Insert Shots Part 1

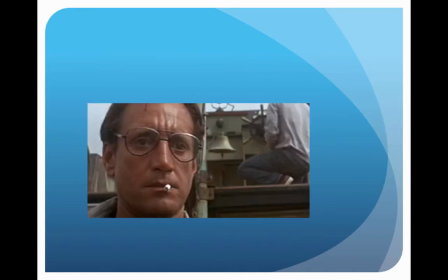The actor's reaction may be a sneer, a furrowed brow, a grin,
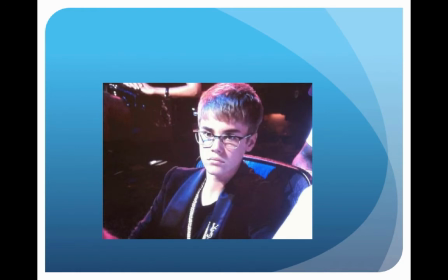or any other gesture that conveys an emotion, or just an expressionless stare.
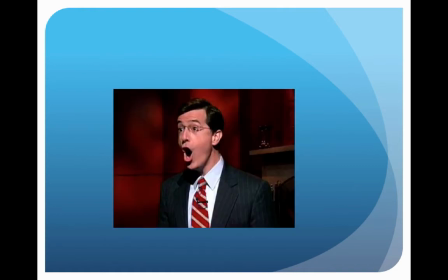The reason why reaction shots are needed is because they allow the editor to cut away from the main action, thus allowing some flexibility in the assembly of shots.
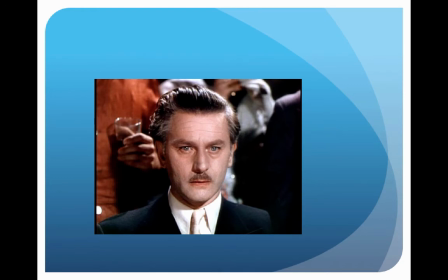Suppose that the camera operator captured 2 takes of an actor's speech that lasted 1 minute long. Now imagine that the first half of the actor's speech is more powerful in the first take, while the second half is better in the second take.
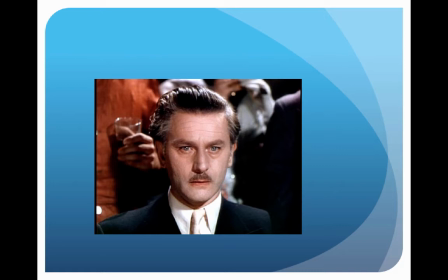Without the reaction shot, the editor only has 2 choices, take 1 or 2. However, with the reaction shot of a secondary character, the editor has a third choice. He can bridge the first take and the second take by cutting away to the reaction shot during the transition from one take to the other.
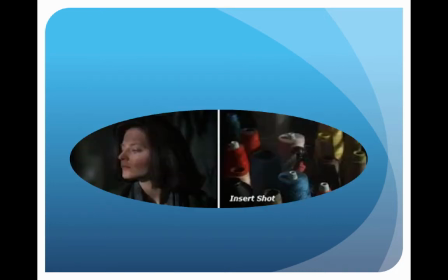Now, an insert shot is a shot that occurs in the middle of a larger scene. And usually draws the audience's attention to a particular object or a piece of information. Like here's an example from one insert shot from Silence of the Lambs,
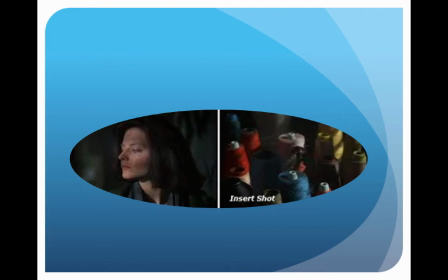cutting away from her to relevant clues. Insert shots can save a scene.
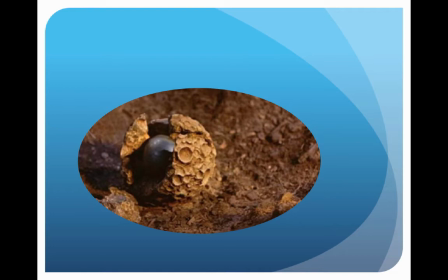They're great to use when the pacing of a scene is off. You want to cut a scene down and make it shorter, or splice two different takes of an actor together to give you the performance you're looking for. They're important. Insert shots can be of anything. Maybe an actor is reading a newspaper while he talks in a scene, but he flubs a line.
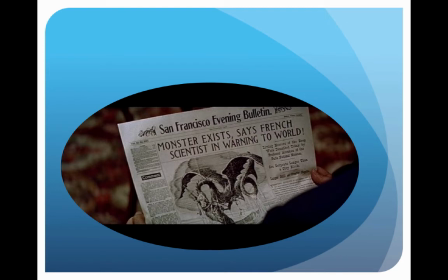Well, instead of scraping the whole scene, just cut away to the newspaper for a second and replace the audio with the audio of a different take, and now the scene works and the audience is none the wiser. Insert shots can be used to show off screen object or two that the actors are talking about.
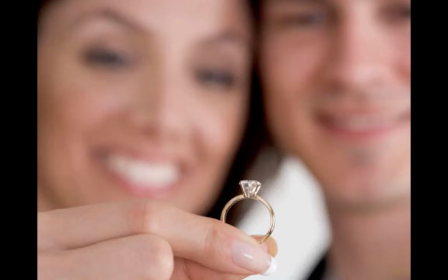For example, maybe a character in the scene is proposing to his girlfriend and she looks down at the ring. You could then cut to an insert shot of the engagement ring to let the audience see what the ring looks like.
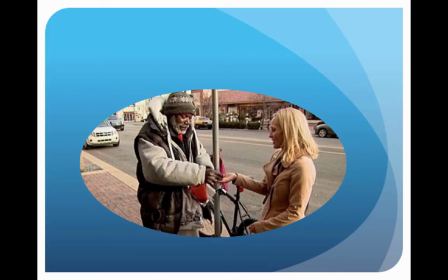Or, to be less cliched, you could take Joe Harris, a homeless man who found an engagement ring in his donation bucket that was accidentally dropped there by this woman, Sarah Darling. Believe it or not, that's her name.
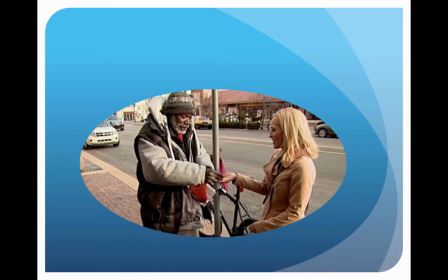Some things in reality are much more incredible than fiction. So he returned her engagement ring after he saw it.
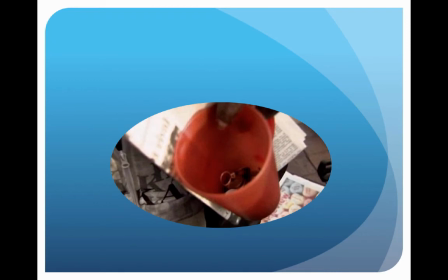And of course, we have the insert shot that the news team took of the ring to make the story moving, and which garnered him $180,000 of donations from people who liked the story so much. You know, the insert shots are probably the most crucial shots to get when shooting your scene,
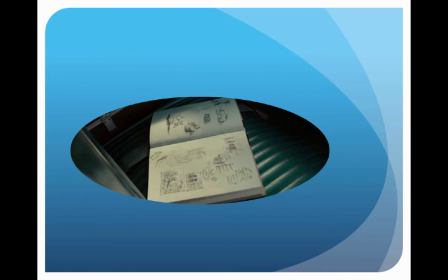especially if you're on a low-budget movie and you have limited time to get everything you need. They're not the most exciting shots, but they will get you the footage you need to pull off your scene. And they'll give you the freedom and confidence to have fun for more creative shots later. Now let's look at some famous insert shots. This is one from David Fincher's Zodiac, about the Zodiac Killer.
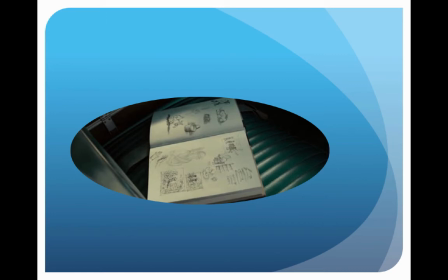And here's a moment when they peek through the window and we glimpse an important clue.
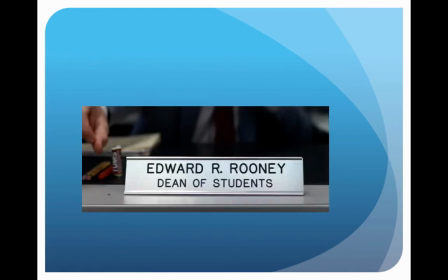Or we could take John Hughes' unforgettable Ode to Teenage Rebellion, full of memorable insert shots, but the hilarious non-forebodingness of who and what this one is what this signifies has always been one
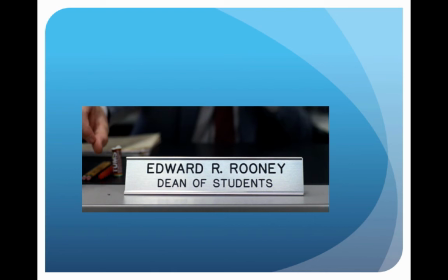of the shots that immediately leaps to mind when you think of insert shots. When you go to that placard and then you cut to the person, the prominence of the title of that person, then cutting to that person, can lead to a joke or further revelation.
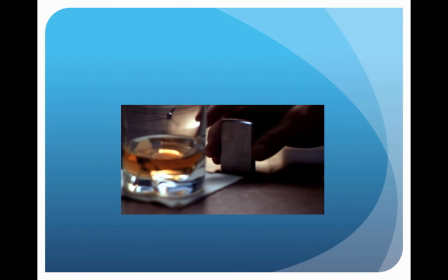Or we have a scene here in another movie where the character puts down the Zippo lighter next to the drain after he sees this, the woman, the inamorata, and he then faints. But before he does that, the Zippo, the drink, the faint, it's all clues to the emotion of the scene.
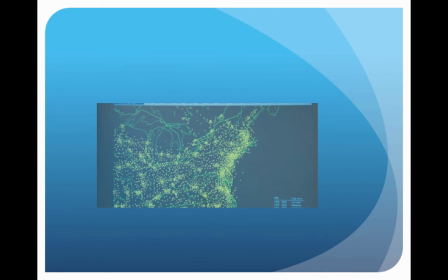And here's one that's probably, or if anybody's seen United 93, Paul Greengrass's movie. Well, here's an insert shot here. When the first jet is crashing the World Trade Center, and it's relayed to the Chief of Air Traffic Control Operations,
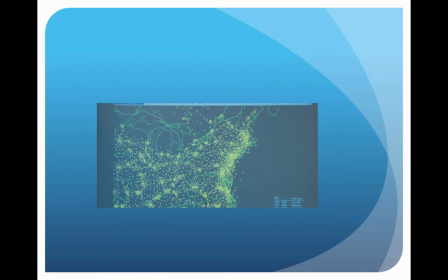the FAA, that the tapes, having caught the hijackers' voices, are heard to say, "We have some planes, we have some planes."